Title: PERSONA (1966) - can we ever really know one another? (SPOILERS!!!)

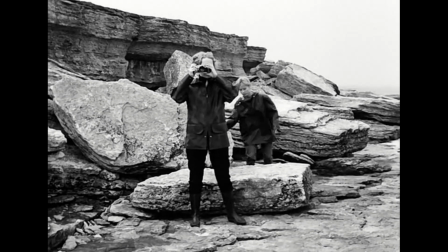When you watch a movie, how well can you understand the intention of the filmmaker? When you know a person, how accurate is your perception of who they really are?
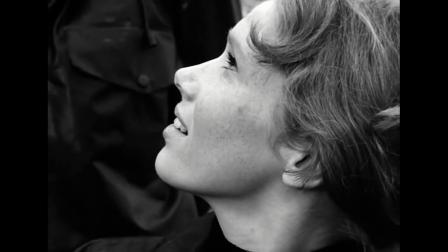Ingmar Bergman's Persona is one of his most ambiguous and enigmatic films. It asks a lot of questions and offers few answers.
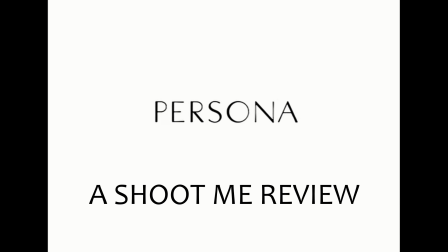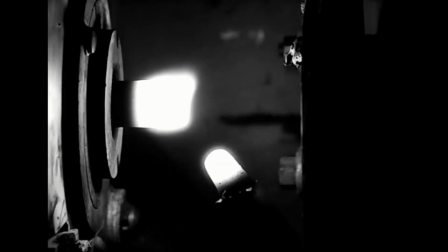The film opens on images of a projector at work. Accompanied by dissonant sounds, there's an almost violent quality to the presentation.
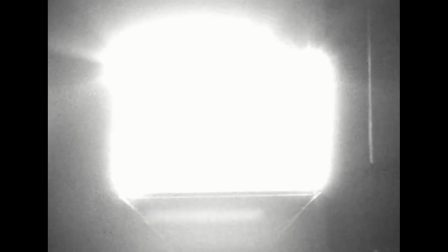This consists of a series of images and clips taken from early cinema.
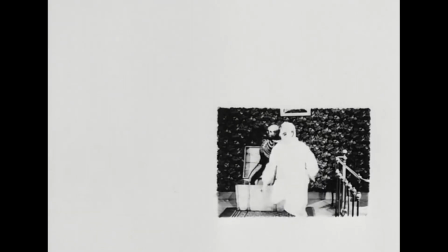The emphasis is on camera effects and the use of film to generate misleading impressions, or special effects.
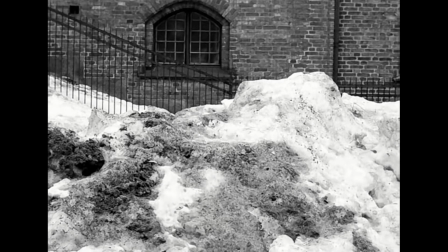This sets our stage, and it's clear that Bergman wants us to be aware that what we are viewing is artificially constructed,
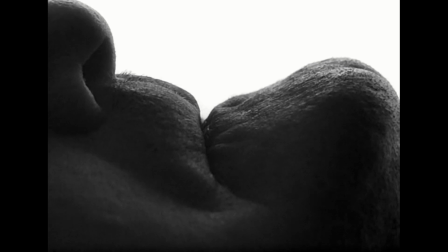that it has the potential to mislead us, perhaps to our harm.
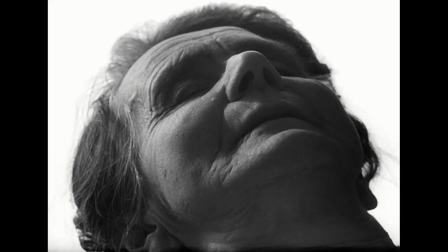This is reinforced by the images of apparently dead bodies that are revealed simply to be sleeping human beings.
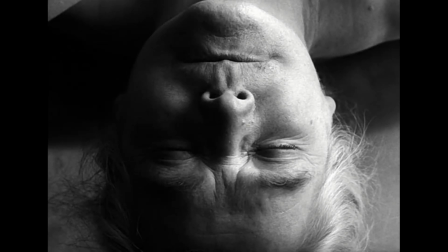Immediately after being reminded that cinema is illusion, we find ourselves duped by a new set of images.
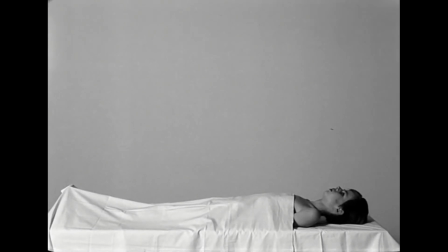Bergman lets us know this is not acceptable.
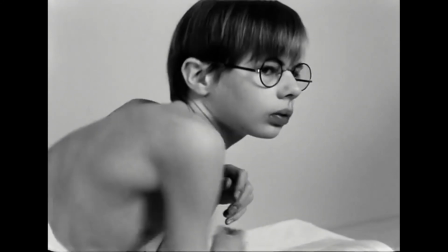When the boy violates the fourth wall, our immediate impression is that he is acknowledging us, the audience.
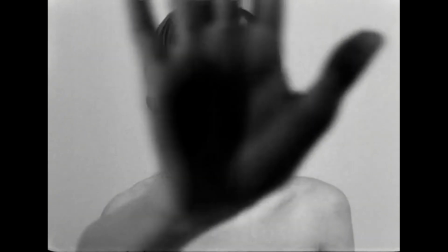In fact, he is attempting to connect with the shifting image of a face, which at any moment may resemble either of our two leads.
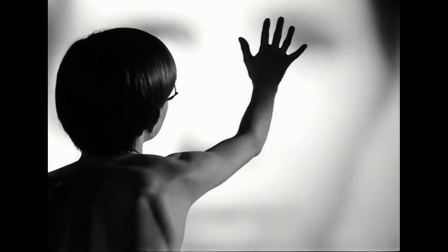We are invited thereby to identify with them, and to identify them with one another, as separate from the boy, inaccessible and unknowable.
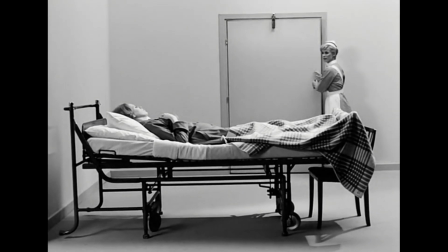The story concerns Alma, a nurse assigned to care for Elizabeth, a famous actress in the isolation of her psychiatrist's cabin.
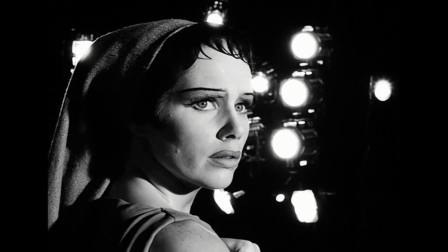Elizabeth has had a kind of breakdown, suddenly unable to continue in the middle of a performance of Electra.
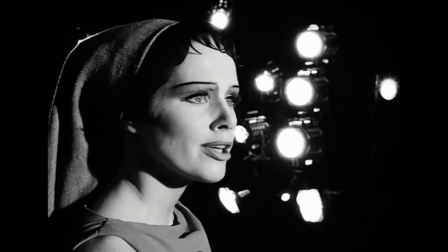Overwhelmed by the absurdity of performance, she shuts down, to the point where she has stopped speaking altogether.
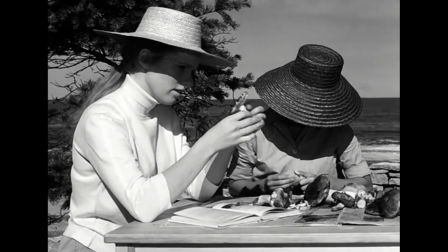We then observe their relationship as it develops and changes, and we attempt to understand what can be inferred from this about some generally applicable truth in life.
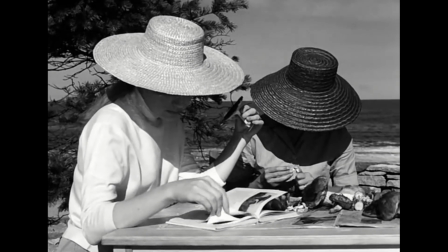If we are they, then their interactions must have relevance to us. There are plenty of legitimate ways to interpret the film.
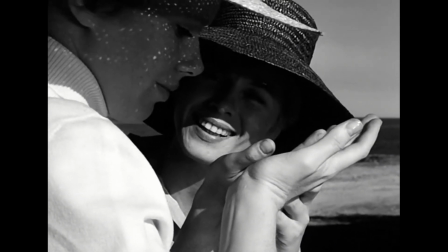A common and perhaps the most fruitful interpretation sees the two characters as iterations of one being.
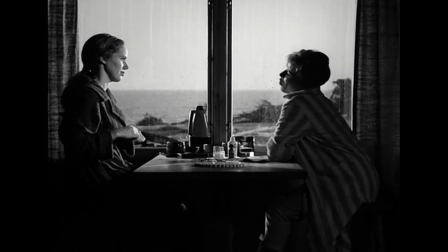Presented with Elizabeth, a seeming blank slate, Alma begins to confide in her.
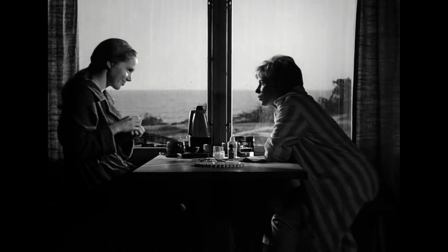Elizabeth responds with implacably bland smiles and a seeming casual interest.
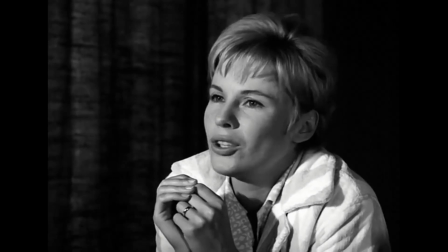Lack of verbal response seems to invite further confidences, and soon enough Alma is revealing more of herself than she would normally feel at ease to do.
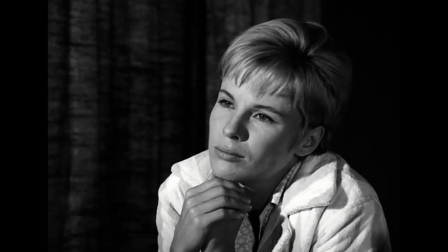She projects feelings of warmth and friendship onto Elizabeth, believing her to be a picture of compassion.
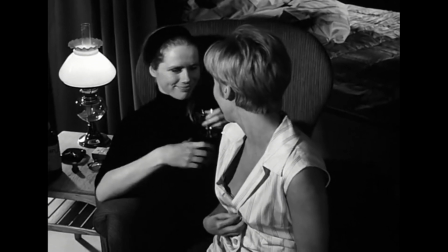She starts to imagine that Elizabeth possesses qualities that in fact originate in Alma herself.
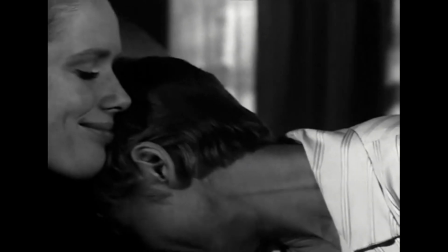In the absence of contradiction, she looks at Elizabeth and sees herself.
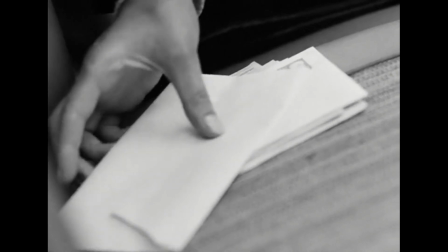When she then intercepts a letter in which Elizabeth expresses amused contempt for her childishness, Alma feels betrayed.
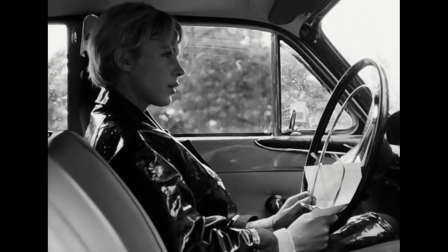The affection that she had assumed to be mutual was not,
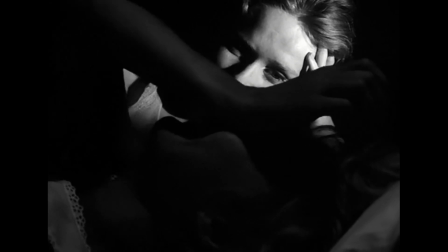and she's confronted by the idea that her idealized notion of Elizabeth as her friend was merely a projection of her own wishes.
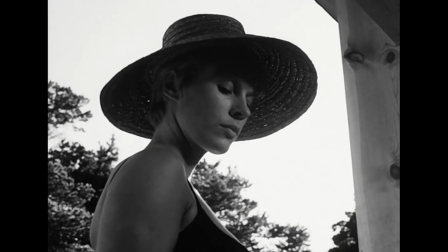She enacts petty revenges upon Elizabeth in response, blaming her for Alma's own naivete.
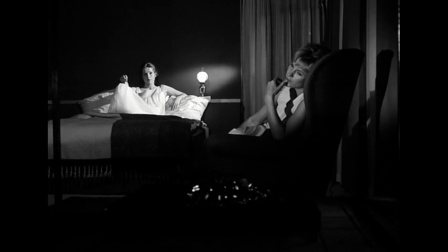But Elizabeth never did betray Alma. She was never the loving friend Alma imagined her to be.
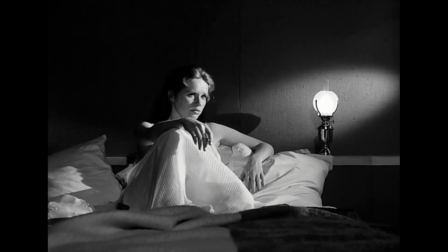It was entirely in Alma's imagining that Elizabeth was ever this bottomless pool of understanding and forgiveness.
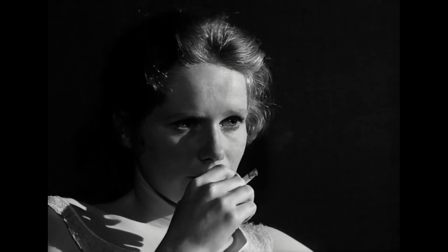Elizabeth, in fact, is presented neutrally, or at best is demonstrating tolerant amusement. She was making efforts specifically to be no one, to shed her persona and to merely exist.